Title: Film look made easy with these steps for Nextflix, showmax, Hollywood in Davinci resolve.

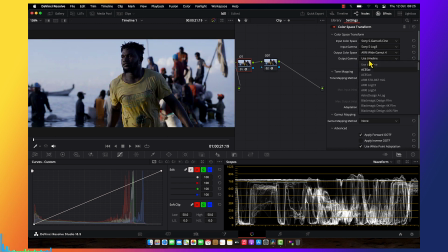(4:06)
I feel Arirexer is very nice for me, and I practice more often.
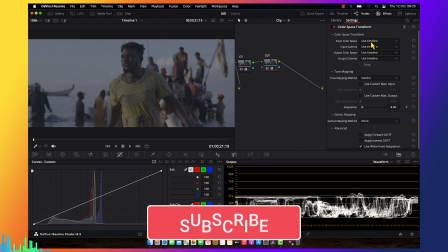(4:13)
I found out it's very very very beautiful.
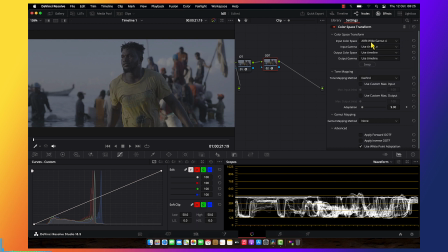(4:15)
So I'm jump on Arirexer white gamut, and yeah, because we already changed the color space, Arirexer,
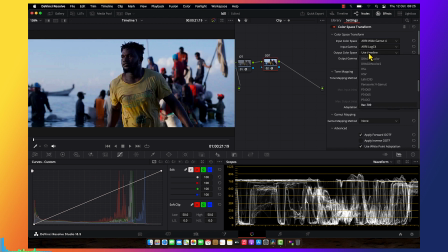(4:24)
I think this one's good, Rec 709, and then Gamma 2.4.
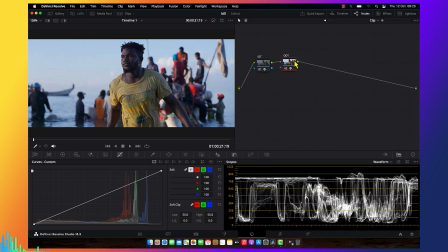(4:32)
The reason why I'm using Gamma 2.4, because I don't want a very super constructed picture.
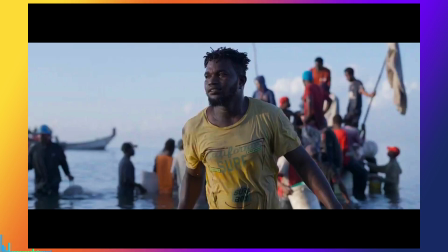(4:39)
You see exactly this color space transformation, it look the same as the color that
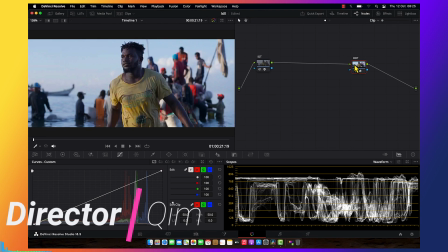(4:47)
we just saw before, reset the color management to the setting. So another thing that I want to do is I want to use film codec, because this one was
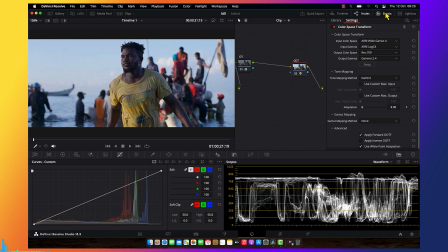this one is just commercial. It is not like it is showing commercial, but it look commercial.
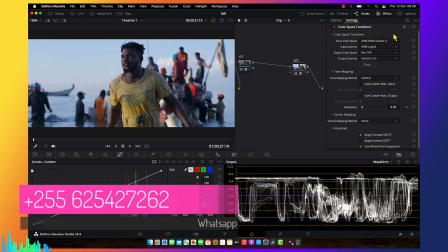(5:14)
Everything look neutral. So to me, I feel like I want cinematic.
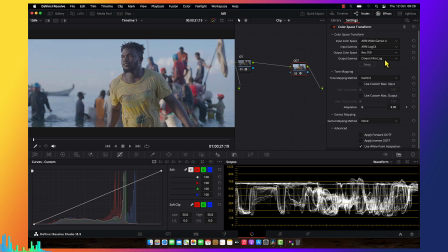(5:19)
I can push it cinematic without using any film look, but film look it can guide you to get cinematic look without pushing more further,
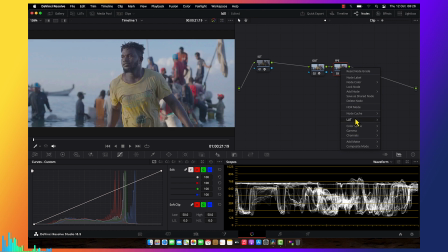(5:33)
because the way you pushing too much, the way you're using too much your tools is where you're running your picture, and that is not what I want. So that's why we're using loot to give us the starting point.
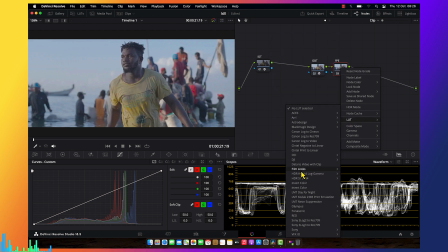(5:47)
I think you understand what I'm talking about now. So I'm going to choose the look from DaVinci Resolve, maybe this one.
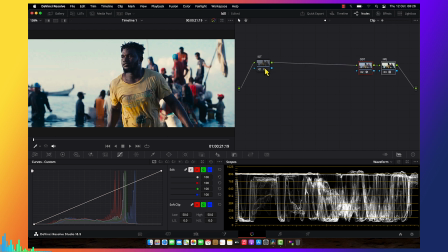(5:55)
You see now the picture is different, but one thing that I realize is very constructive, so we have to be aware with this. So I'm going to play around with my contrast,
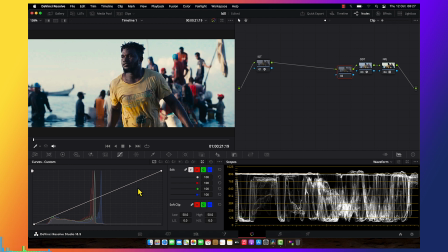(6:13)
so I don't want very very very contrasted picture.
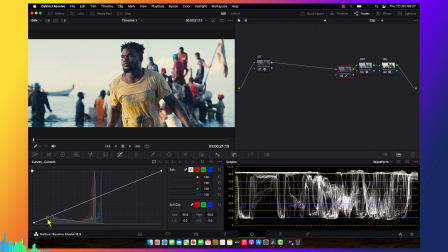(6:17)
I'm going to push it up and bring it down a little bit, somewhere around here.
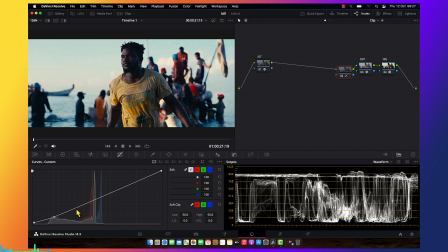(6:26)
And this is custom cave, or sometimes I can just
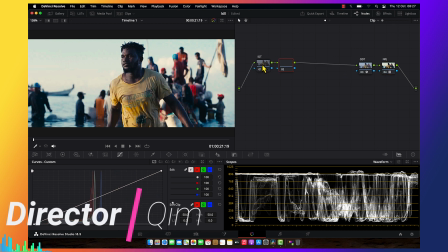(6:35)
not be aware with this. I can make an imperial node like this, and then I can do this and come here, make a serial nodes. I feel like I love this node tree. This one is going to be
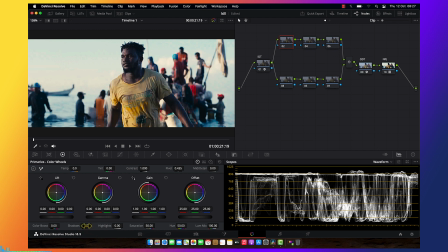(6:58)
our exposure. So I'm going to take it down my shadow.
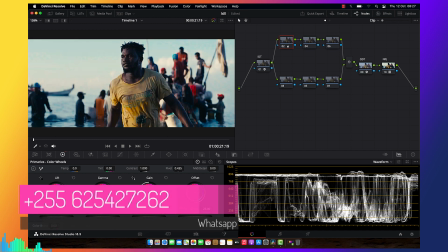(7:04)
I want to take it down highlights, not too much.
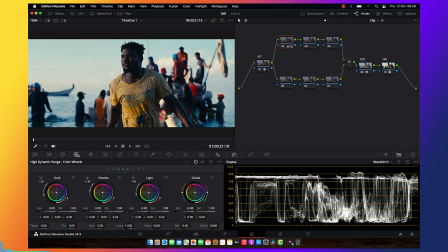(7:09)
Then I'm going to bring down my object, because I really want some
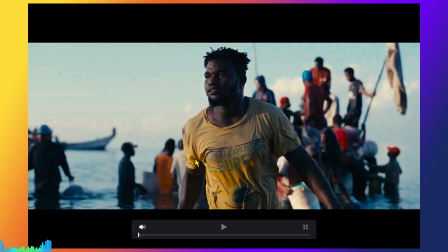(7:17)
not the color that is very blinding. I want a super darkish picture, a moody picture.
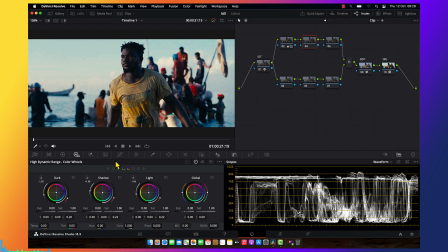(7:26)
See, here is our contrast. I can come here and editable splits, plane lines, I think, so we can do our leisure. Somewhere around there.
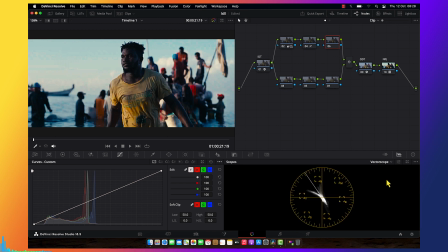(7:42)
And then I can come here and control my white balance. So I'll push, I think the white balance is good, but I can push it into right side to get a greenish, orange and tea greenish, that stuff, to take off the magenta.
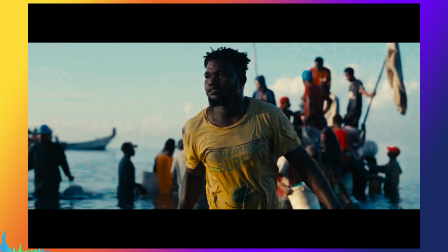(8:02)
You see that before we got the magenta color, you see the magenta, the things was looking magenta.
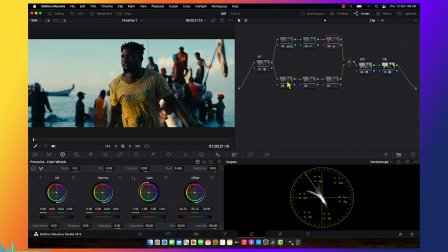(8:08)
So I was like, okay, let me take that magenta, and here I can select a skin.